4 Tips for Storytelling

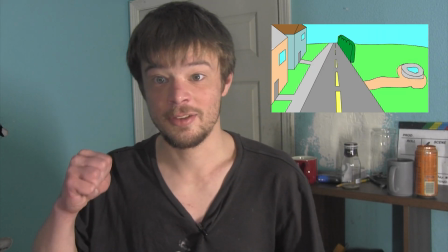(4:09)
Therefore, Sarah gets hostage and Trey has to cross-country across America to save Sarah. Now those are good examples. Now let's get into an example that doesn't really follow the therefore but structure that well. It's a classic movie, I know, is What's Eating Gilbert Grape? Hey look, it's the shadow of the tripod. I know, it's a classic movie, a lot of people might enjoy it, but if you did find it slow, there is a huge reason for that. Hey, that's the animation I'm working on right there. Woo! Woody wants to save Buzz.
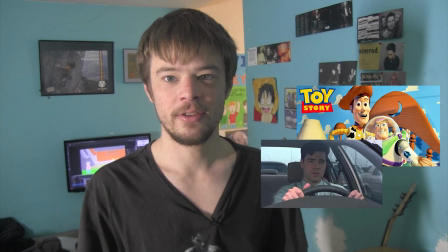(4:41)
The guy from Office Space wants to get out of his dead-end job.
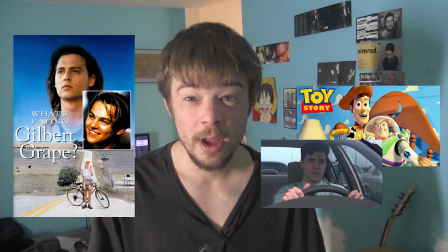(4:44)
Luffy wants to be king of the pirates, but with Gilbert Grape, it seems like he doesn't really want anything. He's just like, things happen to him. Let's try to dissect it the best we can with a therefore but.
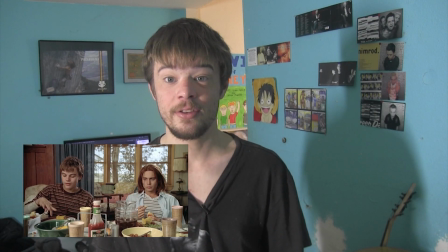(4:56)
Gilbert is stuck in a small town, has a disabled brother.
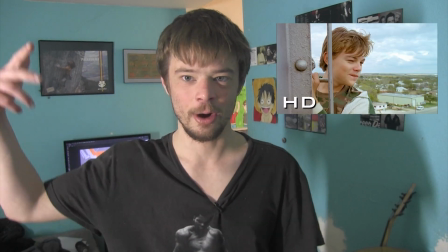(5:01)
No, it's literally just and then Arnie climbs onto a water tower,
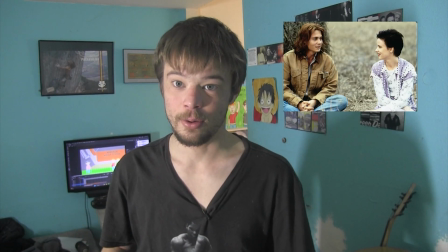(5:06)
and then he meets a girl that more adventurous, and then there isn't really a story, nothing pushing the character to do something with the situation he's given. So if you want to make your stories good, think about this.
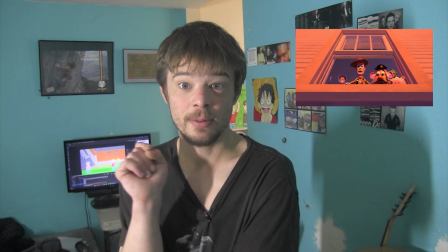(5:21)
Is this scene in the film happening because the scene prior to it, or is it adding on a whole different thing? But then again, art is subjective, so you can write your script the way you want to. There's no actual rules, but these are just tips. Now you've probably heard this rule before, show don't tell, right? There's plenty of examples of this, but I feel like it can be really powerful if you use it the right way. I'll use an example from Rocky.
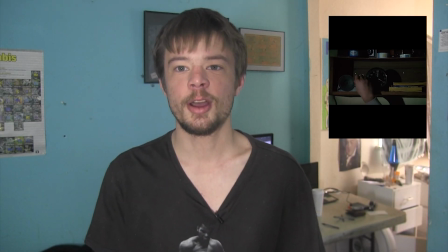(5:49)
He doesn't wake up and says, oh, I have to run to work out to beat the heavyweight champion.
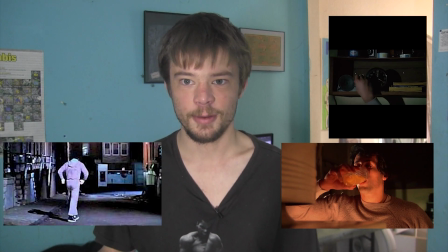(5:56)
You just see him wake up and he starts running for 4 minutes of a montage. You're showing the action without having dialogue explain what's happening. You don't have a narrator behind Rocky saying, I ran because I needed to get ready. You just show the action, and that makes it more powerful in its own way. There is a show called The Sopranos, and I was getting into that show until YouTube Shorts spoiled it for me. There is a clip that I'm gonna bring up about the show, and this is an example of show don't tell.
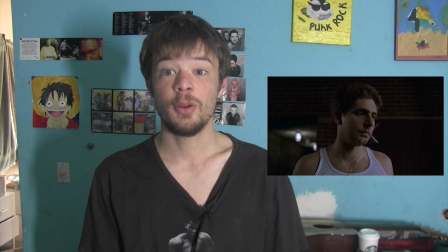(6:24)
Christopher, you see him feeling discouraged about filmmaking,
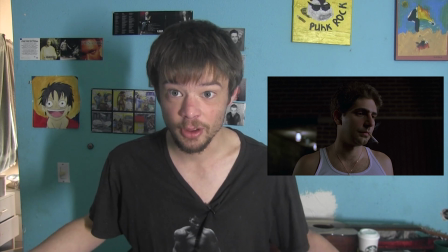(6:28)
and he's having a hard time getting a script out there, and he just throws it away in the trash. It's simple, but it's really meaningful. He's like throwing away his dream. It's simple, but it shows that what's going on in the context of the scene. I don't like that lighting. The last thing I'm gonna bring up for writing good stories is characters. Now there's this thing in storytelling called foil. If all the characters' personalities are too similar, there's nothing to bounce off of. It doesn't feel, the dialogue might come out stiff. There's a lot of good examples of this. I don't know, The Simpsons, even GTA 5, all the characters are different even though they're all bad people.
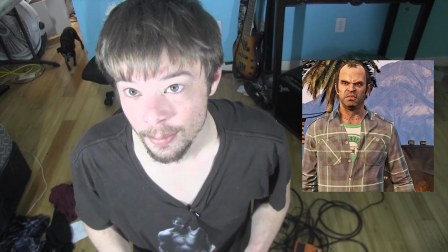(7:10)
We get Trevor the crazy guy, we get Michael the dad who's a midlife,
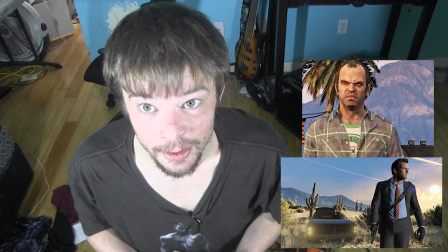(7:16)
hey look, it's my dog, a midlife dad who just hates everything. And then we get Franklin, an ambitious young guy who's trying to come up. Those personalities will totally collide with each other.
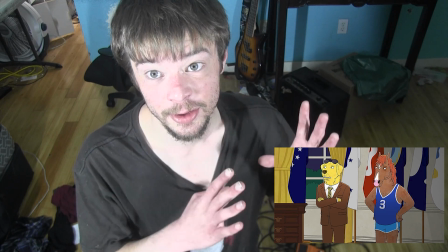(7:28)
BoJack Horseman, you get Mr. Peanut Butter, this really happy, excited guy, and BoJack, a depressed,
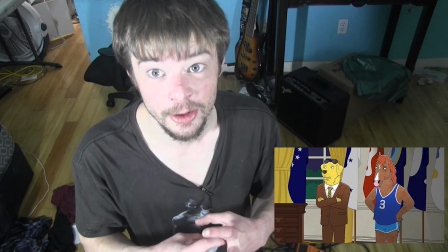(7:33)
cynical alcoholic, so these personalities will totally collide with each other, which makes for great storytelling. I'm getting tired of standing on my knees. Another thing to make your characters diverse, and this is something I did with Story of Trey too.
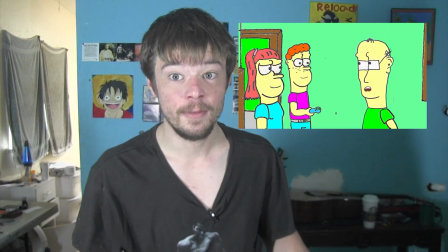(7:47)
And the reason Andy was bald in the first season of Story of Trey,
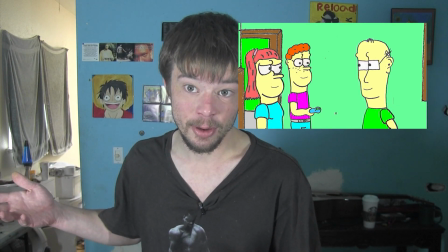(7:51)
it wasn't because the actual character I based him off was bald, it's because when I make a bunch of characters, I want each character to look different from each other.
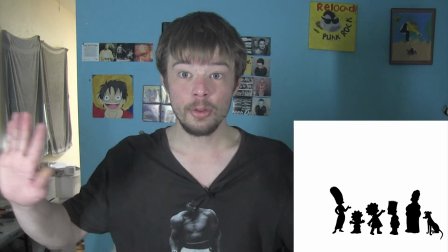(8:01)
For instance, when you see The Simpsons, if you take out all the color and just make him a silhouette, you're still able to say,
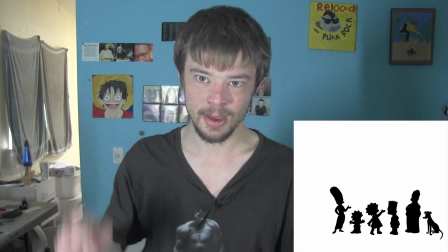(8:07)
oh, that's Homer, that's Bart, because he has the spiky hair, that's Marge, because she has the big poofy hair.
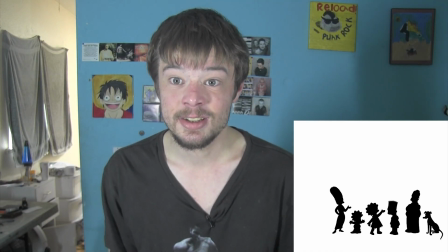(8:12)
And it's easy to distinct the characters.